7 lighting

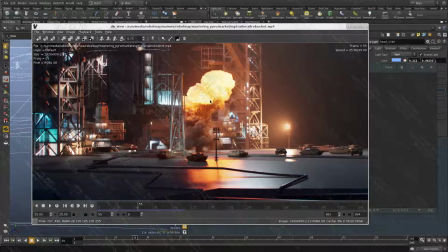245s
If we do this, we cannot have volume scattering on, because if we do that, it's going to be very expensive for all the lights. We cannot have fire as well in the scene, because we already computed the reflection of the fire in a separate pass.
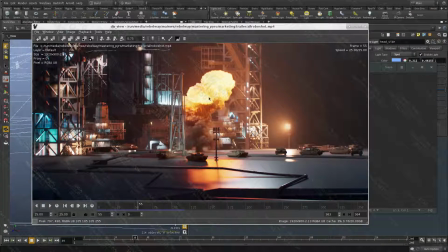265s
So if we have reflection of the lights and of this, we cannot double the reflection of the fire. So we need a new volume shader that doesn't have fire. Okay, so we need another copy of the volume that doesn't have fire on it, just volume raw.
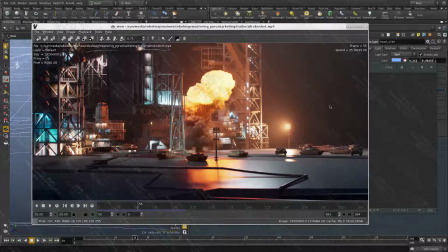282s
Then we have a separate pass for the fog, where basically we don't need any illumination except the lights to affect the fog. And this fog is actually a VDB volume. It's exactly the same type as this.
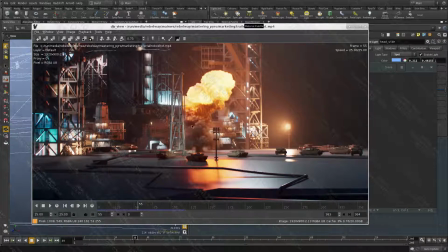298s
Okay, it's a VDB volume, and it's being illuminated by all these lights.
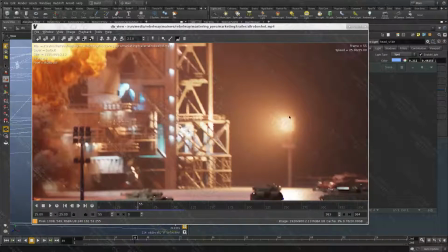303s
And this is something very new in Arnold 5, where you can have lights inside the volume.
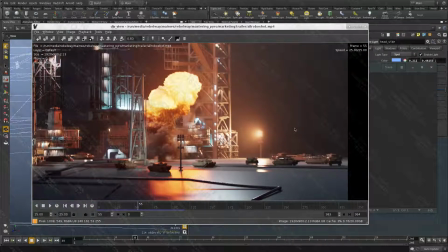309s
As long as it's not very, very dense, you can easily produce a very clean result.
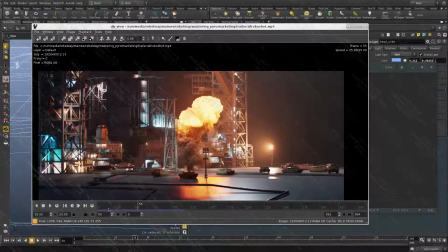315s
And all this scattering that you see here is actually from the volumes.
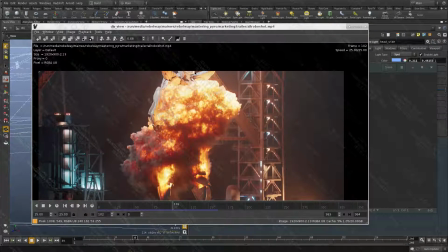320s
You can see there's a volume fog here coming, and that's all within the scene, all these guys as well.
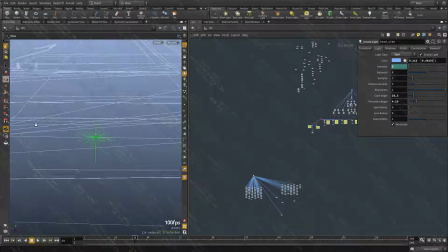329s
Okay, so let's take a look at the lights, and hopefully when I show you guys the passes, it will become more clear.
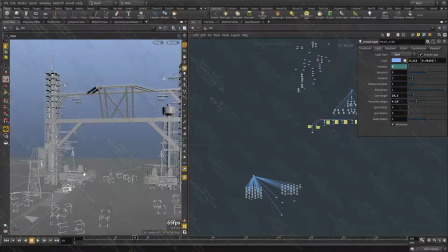337s
And let's take a look here. So I have the tanks,
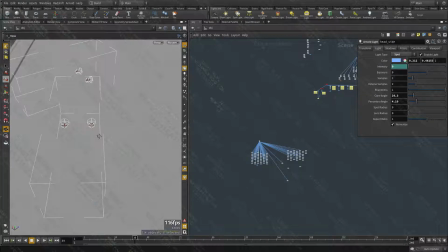343s
and I took one of the tanks and added lights to it, and then exported the geo. You cannot embed, I believe, yeah, you cannot instance light in Arnold.
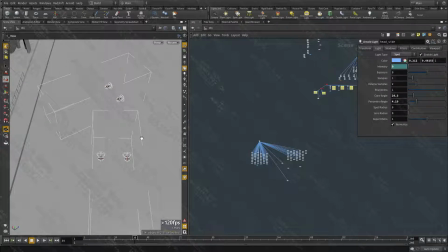356s
So if you have an Arnold procedural that contains light, you cannot instance that. So what I've done is I instanced the geo, and then for each light, I copied each light per tank.
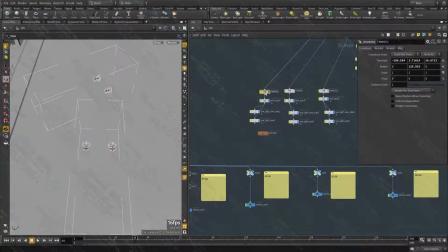371s
So let me show, for example, one here.
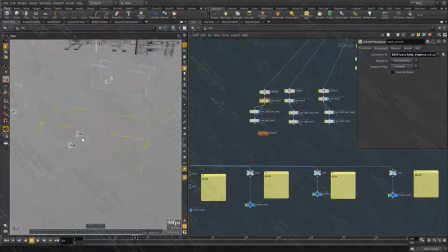378s
I don't have the geo preview, but let's say this tank, for example, there is 2 lights parented to it.
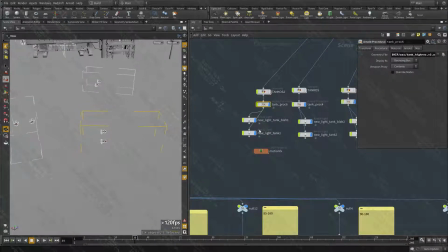386s
So for each one, I copy and parent the lights to it, and this is just spotlights. There's nothing fancy to that. I think I did some variation as well, maybe not.
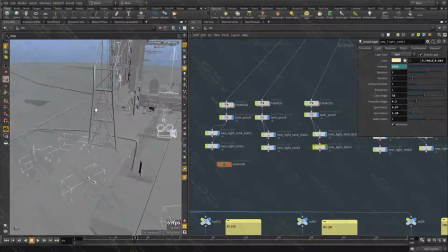396s
Yeah, so these are just point lights that I copy. Then I started looking through the scene,
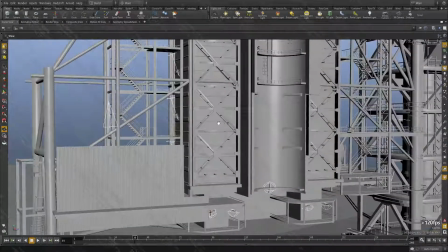404s
and basically where there is interesting details, I would place a light.
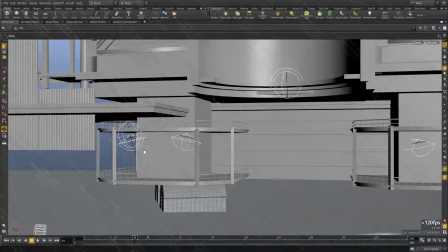409s
So for example, I have this cavity here, I would place 2 lights or 3 lights just to get some gradients, some fall-offs
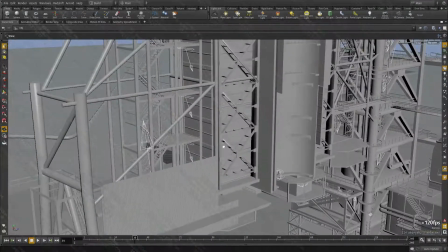418s
with the scene. So there's lights here in the stairs where there is cavity, where there is any
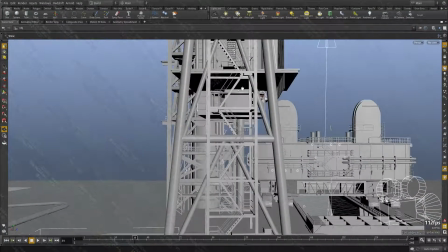426s
intricate details that I could place a light on. Actually, not everything, but I tried to do my best to make it a bit more interesting.
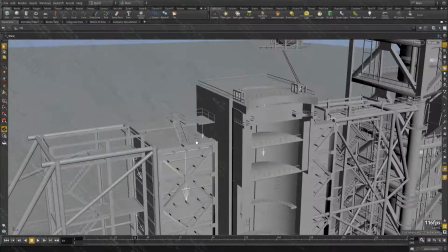435s
So I have a light here, for example, that shines down. I have another one here just to illuminate this area.
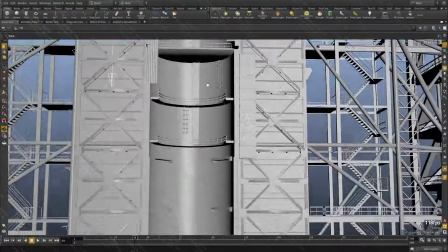441s
These guys, nothing here.
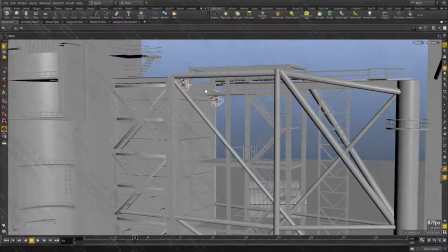446s
These are spotlights projecting radial lights, so it's a spotlight basically.
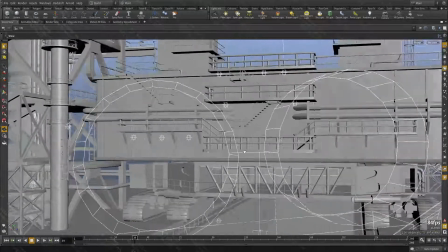454s
And have point lights. Point lights here is whenever there is interesting or intricate details, I would place a light.
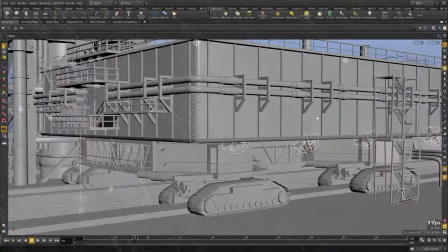463s
There is nothing, there's no rule to it, to be honest.
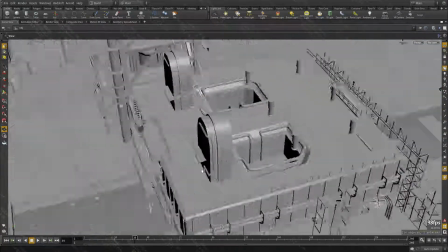468s
You can spend time and just look through the scene and create something similar.
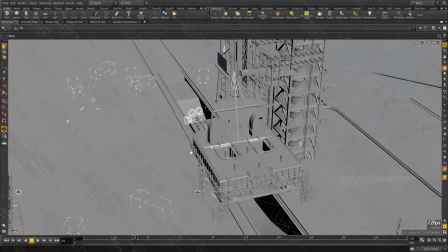474s
And this one is actually, this light here is to create some kind of gradient here.
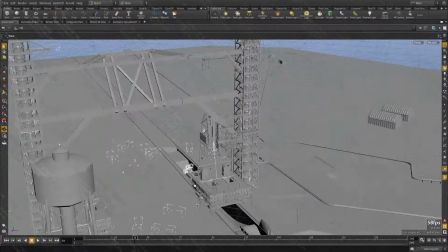480s
So when I look at it from the top, I can see some nice gradient. And this is the approach for everything.
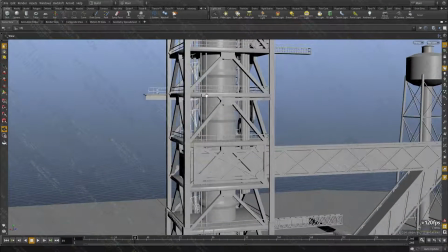486s
It's whenever there is details, I want them to pop out, and I want them to be visible.